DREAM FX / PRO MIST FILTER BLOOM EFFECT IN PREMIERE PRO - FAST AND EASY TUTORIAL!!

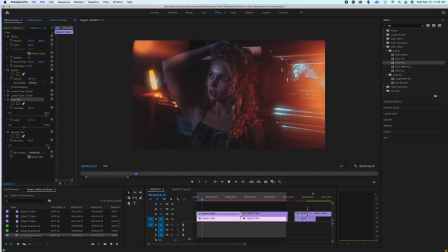So I'll let this footage play, and you can see that on the bumper here, see how that's blooming out?
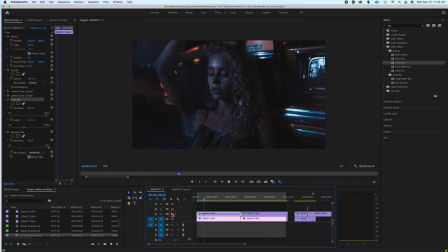And then I'll cut it off, and you can see that there's no bloom on the bumper anymore. I'll cut it back on. Now you can see that it's nice and dreamy. I really like this effect. It adds to the overall just dreaminess of the actual clip.
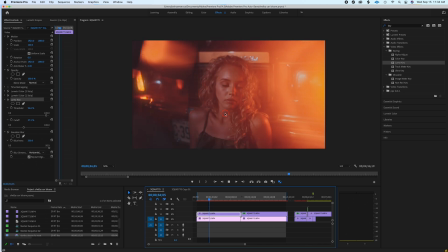I haven't edited these yet and cut them together, put them to music or anything like that, but it's actually a really cool effect.
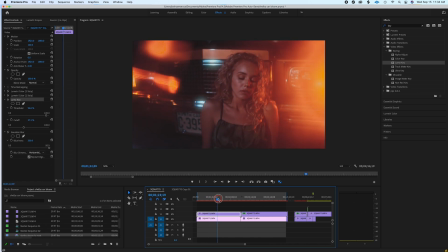And let's get to another part of this real quick before I cut this video off.
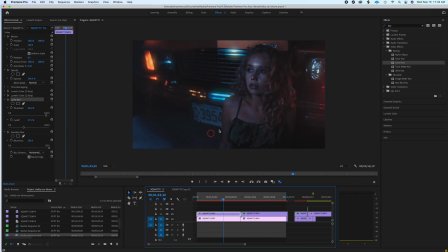Okay, so here's another part. So you can actually look at the bumper, right? And I'll just turn this layer off. And you can see that it's actually putting it on where all the highlights are. the bumper, and if we change the cutoff again, we can kind of pull those down and it's less.
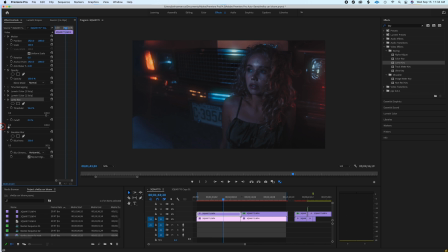Take it all the way over to the side and it's just out of control. That may be the look you're going for. Me, I'm somewhere like in the middle, guys, so I'll kind of just get till I get a little bit, like a 45%. Now we can cut it off completely, kind of dull and sharp.
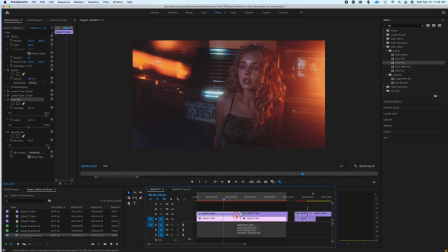Put it on and it's a little bit dreamy, and it really comes to life whenever
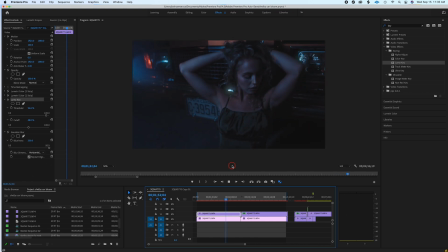the yellow lights blink on and off. So you can use this on a multitude of images.
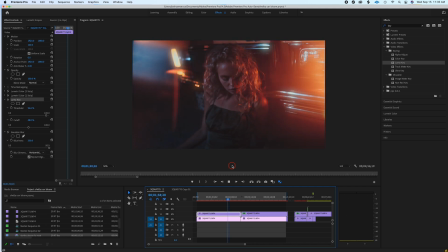So if you don't really like to be limited by having a filter on and be stuck with what you get coming straight out of the camera, you can have this on and off.
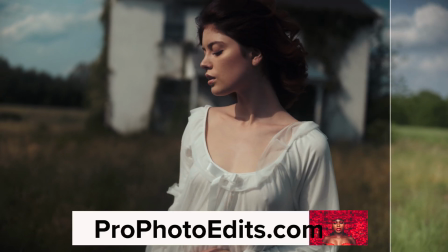You can see all that crazy bloom on the bumpers right there. So please like and subscribe and go to Pro Photo Edits where you can download my LUTs and transition pack.
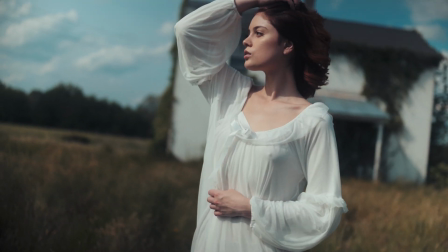It's a bundle. I have some really awesome LUTs in there. It's very affordable. Until next time, love you guys.
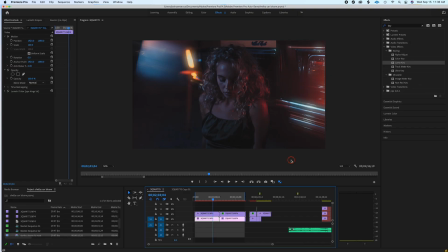Later.